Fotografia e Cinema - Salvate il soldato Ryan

E per quanto riguarda l'otturatore, gran parte del film è stato girato con l'otturatore della cinepresa a 45 o a 90 gradi. L'otturatore a 45 gradi è stato molto efficace nella ripresa delle esplosioni.
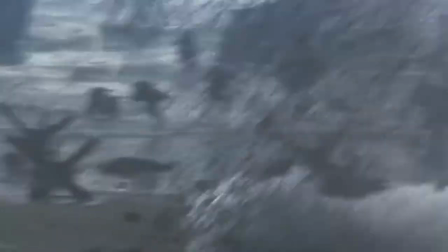4:26 Quando c'è un'esplosione e la sabbia schizza in aria puoi quasi contare i granelli. L'otturatore a 45 gradi e il fatto che le esplosioni venissero percepite così nitide ha aumentato il senso di pericolosità di queste scene nello spettatore. Quando vedi un'esplosione con l'otturatore ai canonici 180 gradi, l'esplosione può essere qualcosa di bellissimo dal punto di vista visivo,
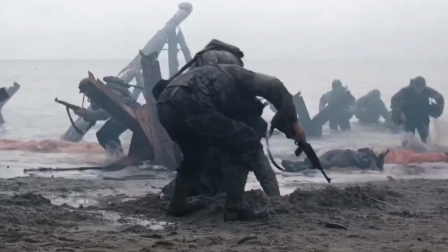4:49 ma la stessa esplosione ripresa con un otturatore a 45 gradi a qualcosa di spaventoso.
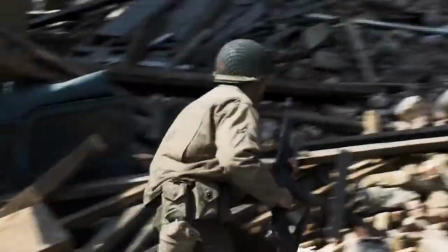4:54 Praticamente tutto il film è stato girato con la camera a mano, ma non solo con la camera a mano.
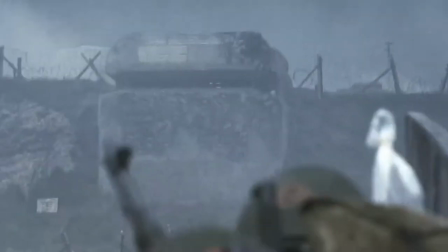4:59 Steven Spielberg voleva che la fotocamera vibrasse letteralmente.
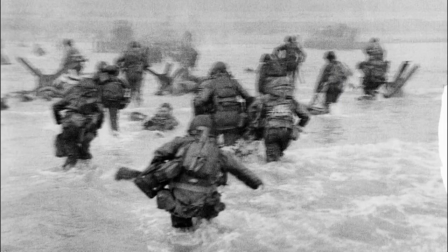5:02 Voleva un'immagine tremolante che si abbinasse bene alle fotografie di Robert Capa realizzate durante lo sbarco a Omaha Beach. E sono stati fatti diversi test in merito, soprattutto con un trapano Black & Decker, fissato con del nastro adesivo a una cinepresa, in modo che l'immagine vibrasse ogni volta che il trapano veniva acceso. Il risultato è stato eccellente, ma naturalmente serviva uno strumento un po' più professionale per girare un film.
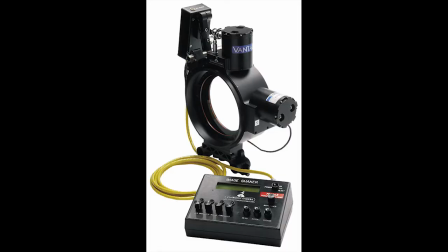5:28 Più precisamente il Claremont's Camera Image Shaker. Per quanto riguarda l'otturatore, poi Kamiński ha utilizzato un'altra tecnica utilizzata anche in un altro film famoso di guerra, Full Metal Jacket. Una tecnica con la quale si mette l'otturatore della camera fuori sincrono per
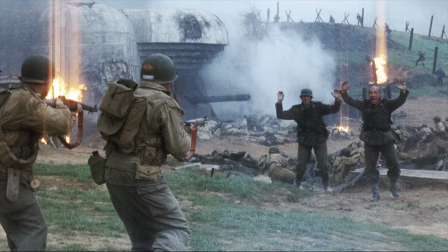5:45 creare un effetto strisciante nell'immagine all'interno dell'inquadratura dall'alto verso il basso. È un effetto molto interessante, ha affermato Kamiński, ma fa anche paura, perché non si può tornare indietro una volta che lo fai. Kamiński ha girato Salvate il soldato Ryan con un rapporto di aspetto di 1:85:1, con pellicola Eastman Kodak 5293, utilizzando in più un filtro, come ho detto poco fa, per conferire una leggera sfumatura bluastra alle immagini.
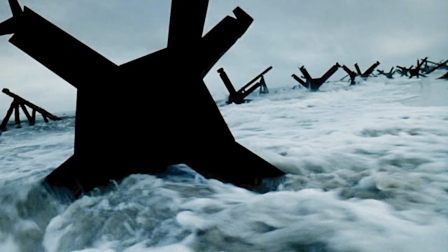6:10 E arriviamo, ragazzi, al momento del D-Day, lo sbarco a Omaha Beach. Abbiamo subito questa inquadratura delle barriere che sporgono dalla sabbia. È la calma prima della tempesta, come ha affermato Spielberg. Voleva che questa ripresa simboleggiasse il momento più calmo che avresti potuto vivere nell'intero corso del film. Le scene di invasione sono state girate in un arco di 3 settimane e Spielberg voleva riprendere enormi scene in esterna con 1, massimo 2 take, utilizzando più telecamere contemporaneamente. E Kamiński ha fatto notare come l'enormità del set, il fatto che bisognasse coordinare vari attori, il fatto che ci fossero strumenti per far esplodere il sangue dai soldati in determinati momenti. Tutto questo è chiaro che non ti dava tante possibilità di ripetere la scena. E quindi c'era anche un po' di pressione, per così dire. In più, mentre si girava, occasionalmente sangue e acqua finivano sulla lente dell'obiettivo. Ma Kamiński ha continuato a girare, perché sicuramente è la stessa cosa che avrebbero fatto nella realtà cameraman di guerra.
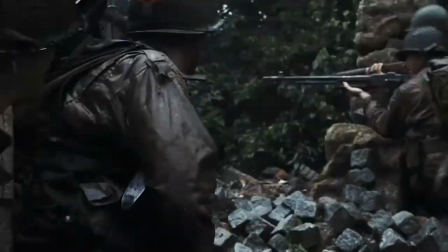7:12 Come ho detto poco fa, praticamente per il 90% del film si è utilizzata la camera a mano.
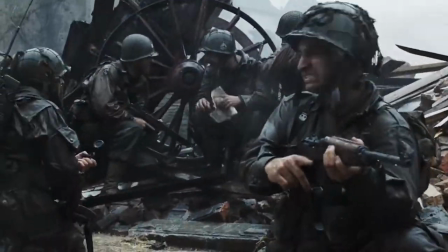7:18 E questo ha richiesto un enorme sforzo. Kamiński voleva rimanere molto vicino ai soldati per calare lo spettatore nella scena.
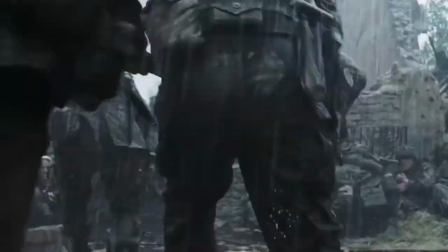7:25 E questo comportava il fatto che spesso e volentieri gli operatori dovessero correre allo stesso livello dei soldati, ovvero accucciati praticamente. In più la camera doveva essere protetta dalla sabbia, dall'acqua, eccetera, eccetera, dal fango. In più si aggiungeva il peso della camera e anche dello shaker per le immagini che ho citato poco fa. E quindi il fatto che spesso e volentieri bisognava riprendere da una prospettiva molto bassa ha fatto decidere alla produzione di richiedere una camera aggiuntiva che fosse un po' più leggera.
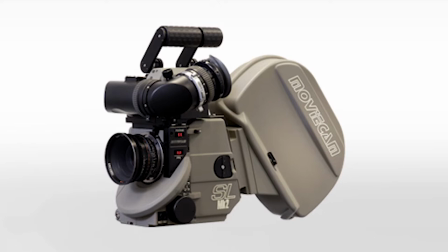7:55 E in soccorso della troupe è arrivata una Movicam SL che, come ammette Kamiński, ha funzionato alla grande. Per quanto riguarda l'illuminazione,
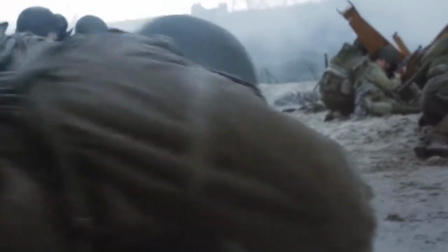8:03 la presenza durante le settimane di riprese di un cielo praticamente sempre nuvoloso è stata una benedizione per la troupe,
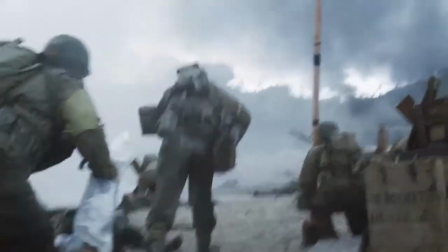8:11 perché ha ricreato fedelmente le condizioni del giorno dello sbarco del D-Day,
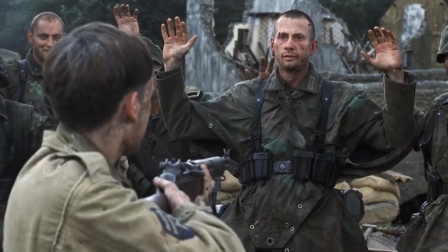8:17 e l'utilizzo di questa luce diffusa è stato prolungato per tutto il film.